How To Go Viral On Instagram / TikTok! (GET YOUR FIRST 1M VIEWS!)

My hoodie hunt videos are pretty formulaic, so once I have the raw footage, it's a pretty simple edit.
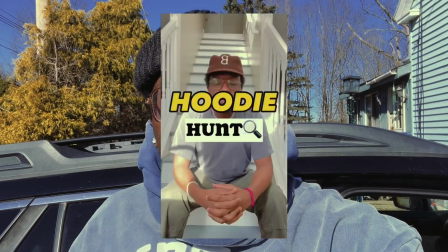251s
After I edit the clips, I do my voiceover, I add a preset title screen, and that's pretty much it. I try to make my workflow as frictionless as possible so I can turn out the maximum amount of video. I have a nicer camera, I have a nicer set, but I can film a hoodie hunt video anywhere as long as I have this phone and my tripod. If you're looking to check out some of these reviews, make sure to check out my TikTok and Instagram, and thanks for watching. Okay, so now that Dre has walked you through his process of filming and editing, I'm gonna walk you through my process.
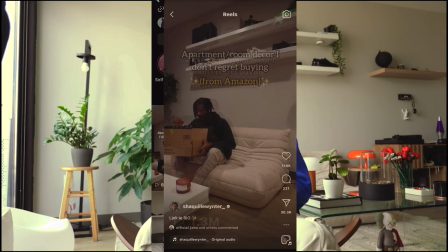278s
We're gonna cover one of my most viral series, and that's my Amazon finds, home finds specifically. My first thought before picking up the camera is, what product do I want to focus on today?
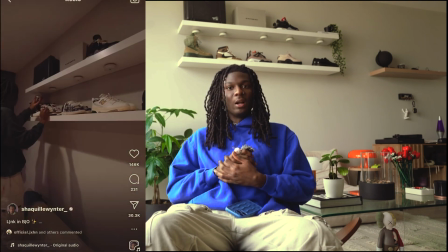288s
TikTok, Instagram, I'll see other apartments, Pinterest as well. I'll scroll for a while until I find a product that has great reviews, and then I'll get to ordering that product. I filmed the intro for my videos on my camera. The rest of the videos are mainly on my phone, but I'll get to that later on in the video. I have a format for this series, so it's pretty simple when it comes to filming.
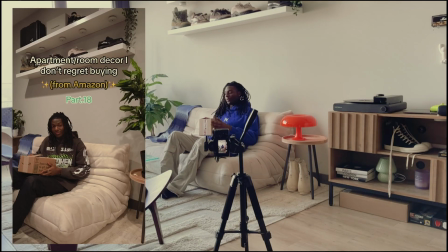306s
I know my intro will be filmed on the couch behind me at like a 45-degree angle.
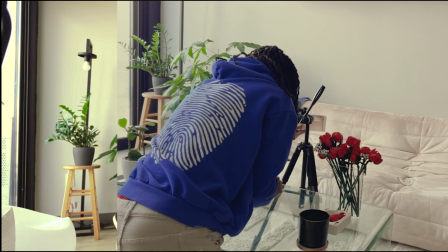311s
I'll then get a still product shot from more of a downward angle. Once I'm through with that, that's when I start getting product shots all around my apartment.
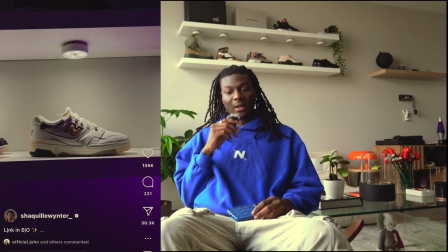319s
For me, I spend a long time getting shots.
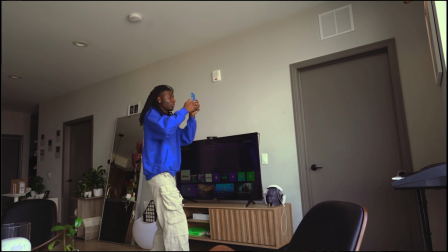323s
Dre usually takes 3 seconds and he's done, but for me, I will take my time with the shots.
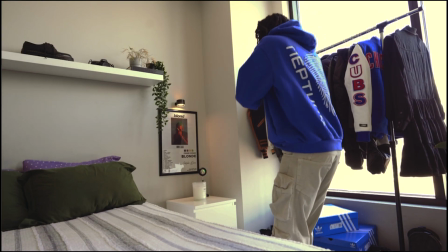329s
For the product shots, I usually shoot on my phone, mainly because it's a lot easier and I don't need to add any artificial light to make it look better.
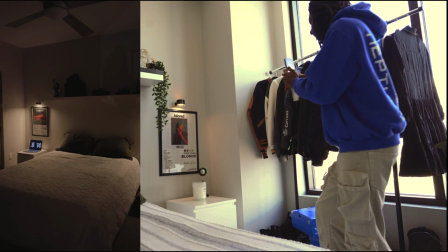337s
Now for the detail shots, I do this thing where I slightly bend my knees, lean into the shot, then I lean back away from the shot.
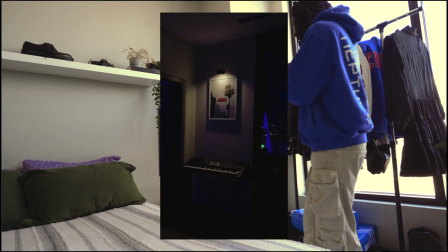346s
Kind of immersive. When you watch the clips, it's kind of immersive because he pulls you in and it drags you away from the shot.
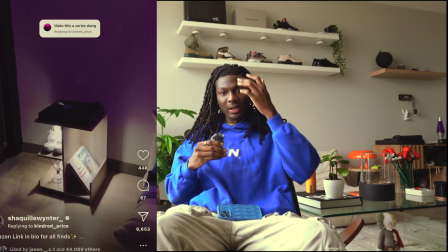351s
I find it great because it leads to pretty good transitions. And again, in my head, I already have an idea of how I want the video to look.
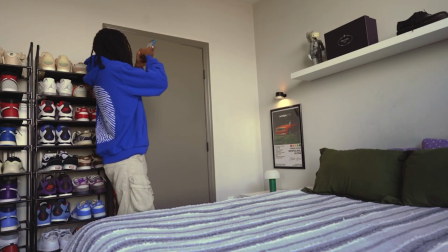358s
You see me doing these weird movements with my body, with my hands, with my legs, but the end product is always worth it.
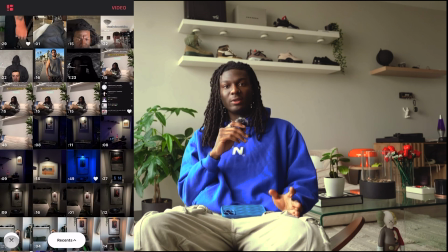365s
So you can tell that I recorded a lot. Now that we have all the clips, it's time to drag it into my favorite editing app, which is InShot.
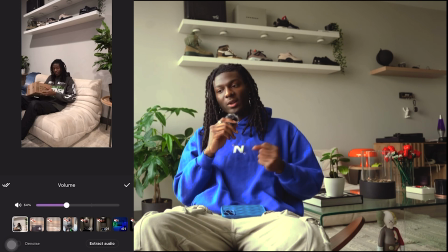371s
That's where I edit 99% of my videos. From this point onwards, it's just sorting out the clips.
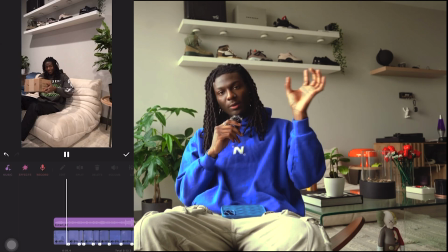377s
I know the intro clips, I'll put them first.
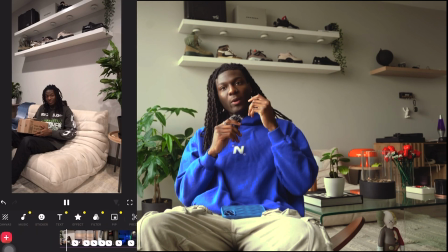379s
Once I'm through with the organization of the thing, I will then shrink the clips because again, I want this video to be around 10 to 15 seconds max, knowing that I have to find an audio that also matches the vibe of the video and the length of the video.
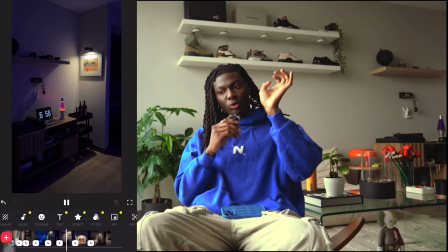394s
Try to find clips that sync well with transitions, because again, me leaning in and me leaning backwards,
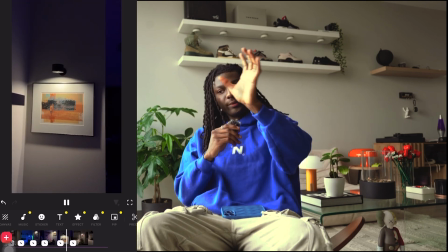400s
going to the side, if I can create this flow effect where it feels like you're kind of in the room,
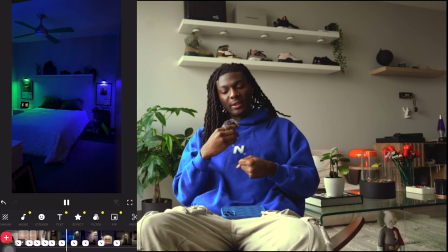406s
right? Looking at the detail, then you're stepping away, then you're looking at a different detail. That's my goal for these videos, to make it seem and feel immersive. It's pretty simple. You just have to find your rhythm. Once you find your rhythm, the editing process is mad simple. I don't do a lot. I don't color grade. I just let it be as raw as possible. It's simple because it's repetitive. I've made these videos at least 30 times and other series which are similar. So again, repetition and consistency is what will make editing super simple. You don't need any crazy software to edit. You just need time. Again, yeah, that's my editing process. That's enough talking for me. I'll leave it to Dre. Thank you for watching, buddy. I want to give a thank you to both my boy John and Shaq for helping me with this video, because after seeing both of their processes, I think it's fair to say that there is no specific formula to growing on TikTok. I film all my content on my camera and edit everything on my computer, whereas John films everything on his phone and edits on TikTok, and Shaq films on his camera and phone and edits on his phone. One thing that's definitely similar about all three of our processes is that we all just do what feels most comfortable to us, and however we can get the best quality content in the fastest amount of time. I hope this helps some of you aspiring creators, because if I had a video like this when I was starting out, it would have been a huge eye-opener for me. But don't be afraid to try a few new things and see what works for you, because if you don't start now, you're just making excuses for yourself. Anyways, I hope you guys enjoyed this video. This editing week has been a totally cool and fun experience for me.